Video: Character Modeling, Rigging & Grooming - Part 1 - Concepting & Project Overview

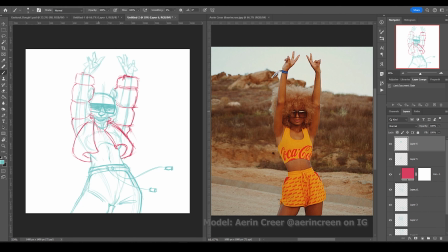2068s
Even though this video plays in a particular sequence, most of these final casual pose sketches ended up motivating changes that I had to go back and update my final reference sheets with.
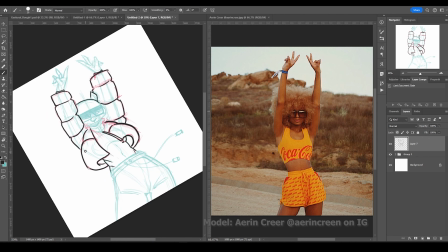2080s
I would have done a lot more, but there's too much work to be done, so I settled with 4 casual poses for each character.
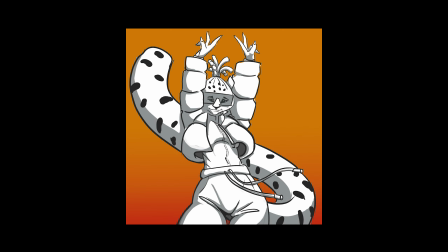2092s
This first one motivated me to go back and add dreadlocks to the snow leopard character.
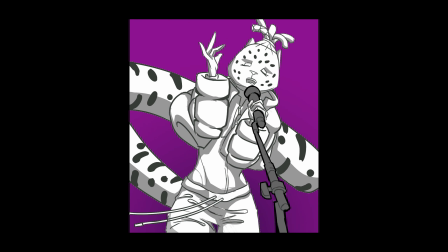2097s
This one lets me know for sure that spots should be scattered across the entire face. It also made me wary about how the jacket is going to impact her silhouette during animation, but I'm not too worried about that.
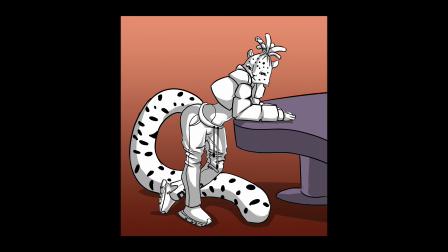2110s
This one made me consider emphasizing the groom on the cheeks a lot more so that I can get a furrier face and not a sloping or arched jawline. It also reminded me that bigger lashes emphasize her femininity a lot.
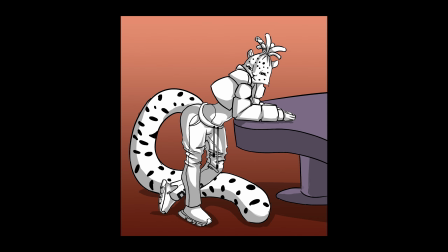2126s
I may or may not want that, or I may want to give myself both of those options on the final rig. This one motivated me to rig the dreadlocks with a control that allows me to lean the entire hairstyle to either side when animating because it produces a very nice asymmetrical result. Also for this one, I did not contain her facial features to the center part of her head, and I kind of like the end result, so I might consider that change at the modeling phase.
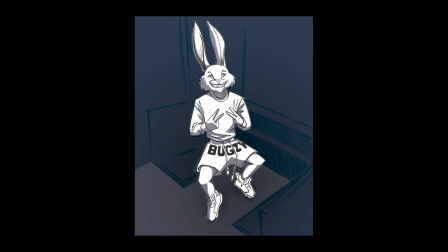2156s
For the hair, this sketch of him attempting a smile let me understand that the triangle eyes look cool in a sketch, but when I get to 3D, it might not compute as well as expected. It would be better if I made his entire eye socket a triangle instead of his actual eye.
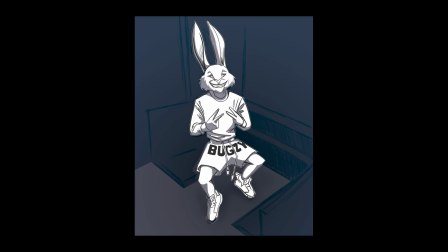2174s
So I'm planning on keeping his eye a natural almond shape so that I can nail normal eye poses during animation, and then count on the cheeks and his brow to create the triangle shape that makes me like his facial design.
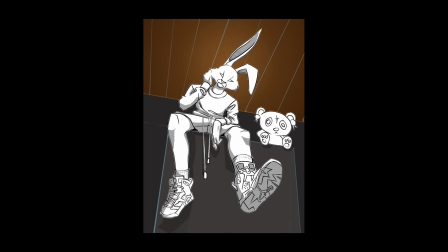2186s
This shot made me consider putting fur on his knees, especially if his face is going to be fluffy. His elbows I'm not worried about so much because they will remain covered, and as I already mentioned, I'm only grooming the part of the bodies that are visible to optimize the character for rendering and general management.
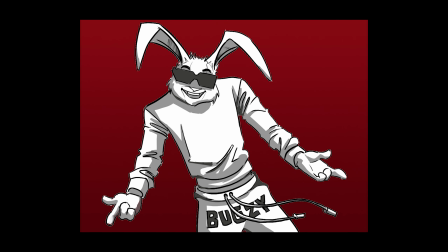2204s
This one definitely let me know that I have to create sunglass props for him, but it was the first one that let me know that the ear rig should be very flexible. So flexible that I'm going to rely on an Anthro Hare and NURBS driven ribbon system to allow me a lot of flexibility.
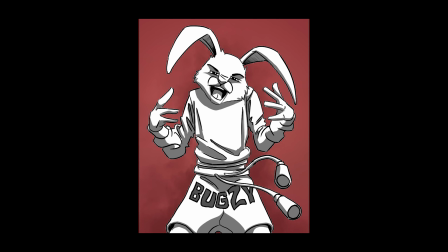2222s
This last one is the one that let me know that I have to create a rig option for the drawstrings of his shorts and her sweatpants. As I mentioned before, initially I had decided to only rig them with end cloth, but after creating this pose,
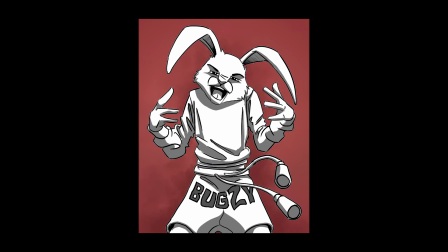2237s
I realized that I want an option to have full control of them so I can pose them freely during animation.
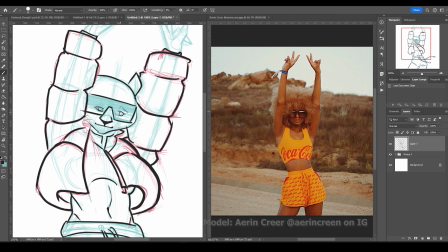2242s
The other thing that all these sketches also made me confirm is that the rig is going to utilize
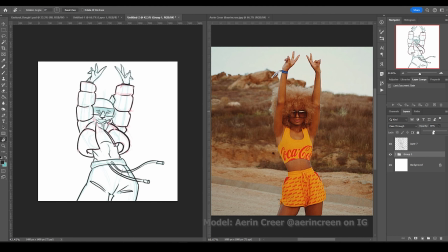2248s
stand-in geometry to help me know what the silhouette of the final fur is going to look like.
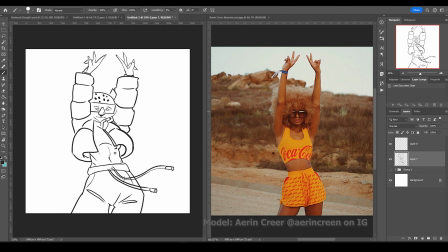2254s
I want to be able to load in the groom that have been previously saved to a file from the grooming phase. This way I can animate comfortably with the stand-ins, letting me know what space the grooms occupy, and then turn them off to render when the groom presets are loaded in.
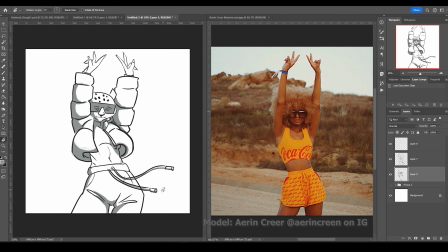2270s
This is also going to be done for the clothing. Her bubble jacket, for example, and his shorts are so baggy, and since I'm using an end cloth solution and workflow that allows me to simulate the clothing after animation is done,
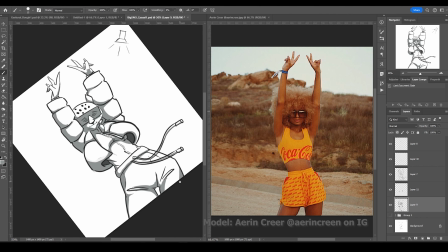2283s
I realized that I need proxies to let me approximate how they are going to affect the silhouette of the character at animation
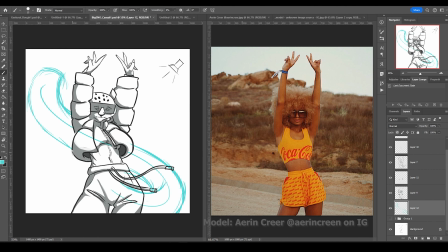2290s
time. So just like the fur, I'll be using some simple primitives to create stand-ins for the clothing. So this concludes my summary of the casual pose sketching process.
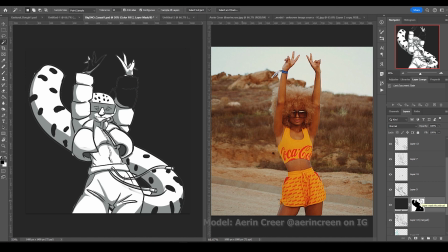2302s
I have provided all the sketching time lapses of these sketches for the rest of this video for those who are interested in watching. The reference for these casual poses came from some popular artists, models, and comedians.